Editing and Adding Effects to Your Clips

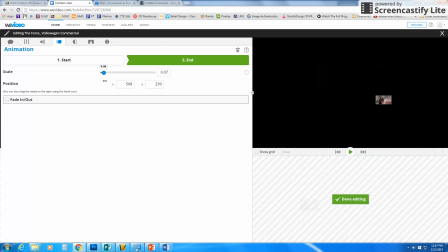So instead, if I wanted to zoom out, I could have it like zoom all the way away, and you'll notice it zooms out here.
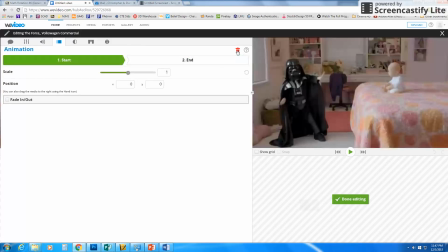You can even do some interesting things like this here at the start.
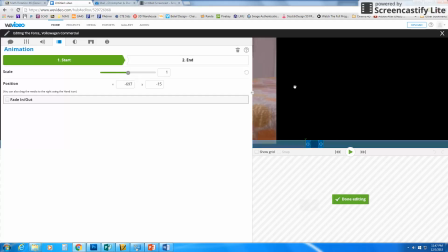You could drag the whole picture off the screen and say, I want it to start off the screen.
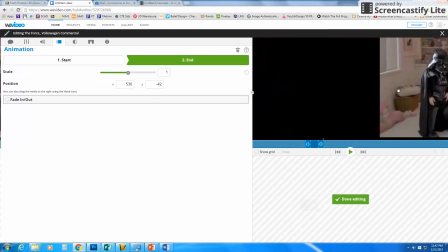And at the end, I want it to be on screen. Or you could drag it, all the way off the screen on the other side, and you get something like this.
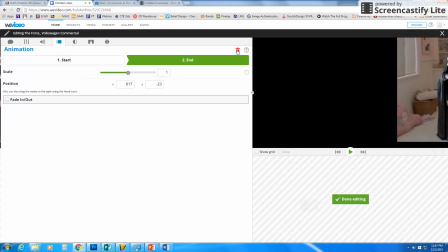So all sorts of different things you can do there with your animation. Again, the trash can will take you back to normal.
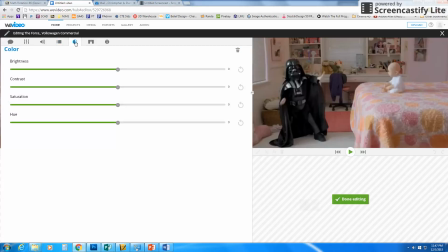This next tab is for color control, and some of these you will want to play around with, and some you don't want to touch that often.
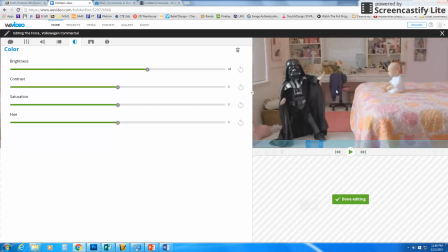Brightness is one I really don't move that often. If you take it to the right, you'll notice it washes things out. However, if you take it to the left, it makes things darker.
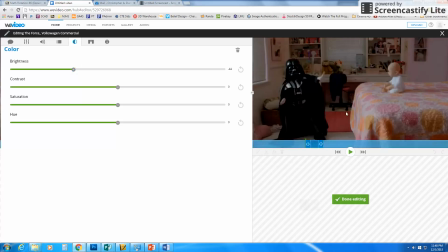Sometimes you do want to take it to the left so that it looks more like a nighttime scene. But most of the time, I just leave that where it is.
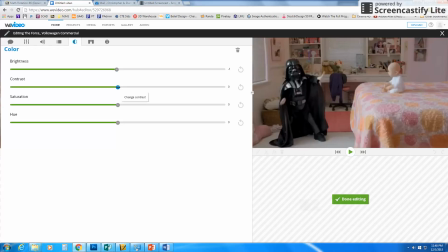Contrast is one that I almost always will adjust. When I bring a video in, I usually like to move the contrast a little bit to the right because it makes the image pop a little bit more. So I usually shoot for somewhere in that 20 to 40 range. You don't want to go too extreme.
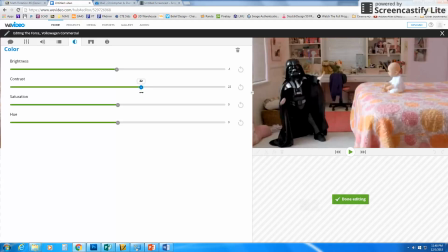See what it does there? But somewhere, like I said, anywhere 20 to 40, you'll notice just things kind of pop a little better. Saturation will control how bright something is. How vivid, I should say, the colors are.
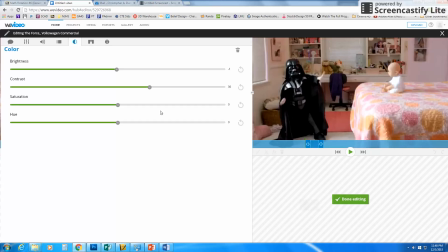So if you look at the pink and the yellows and the oranges, when I drag the saturation to the right, they get even pinker and even yellower and even oranger kind of thing. Again, be careful because you can go way too far. Then everything looks a little crazy. Now, you can also drag it to the left and desaturate.
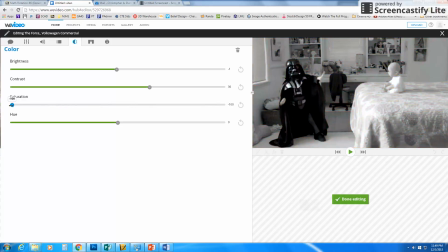That takes the colors away. If you go all the way to the left, it's just totally gray. But sometimes you might want to go to the left some. So, for instance, if you're trying to make a video look like it's an old video, say from the 50s, like a homemade video from the 1950s, and it's faded out over time, then you might want to desaturate it some.
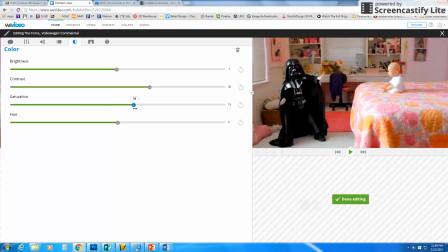But typically, I will kind of bump it to the right just a little bit to give my colors just a little more pop. Hue is the last one here, and this is one you usually don't want to mess with unless you're just doing something for fun.
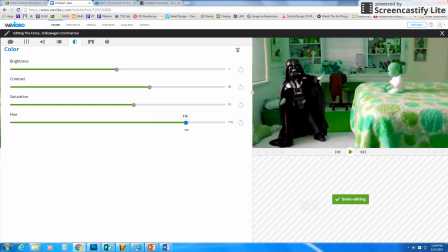If you move the hue, notice what happens. It changes colors. Blacks will stay black and whites will stay white, but everything else will change colors. So right here, you know, maybe you're making a video about Smurfs and you want everybody to look blue, you know, so that kind of works for that.
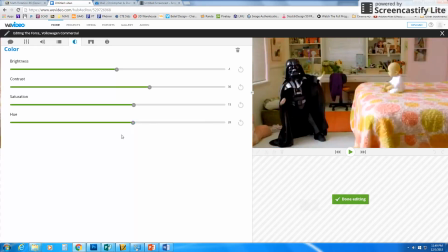But typically you just leave it where it is. The next one here at the top is Color King.
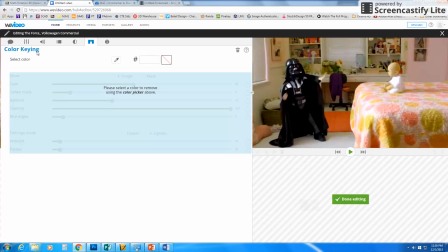I'm going to do a separate video just about Color King. And then the next one here is Speed.
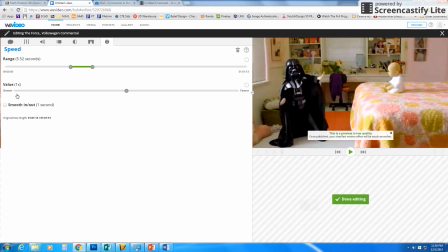And this is where you can control how fast or how slow, here's slow on this side and fast on this side, that you can make your clip. So if you want to do a slow motion, you could drag it over to the left. And I'll show you an example of that in another video.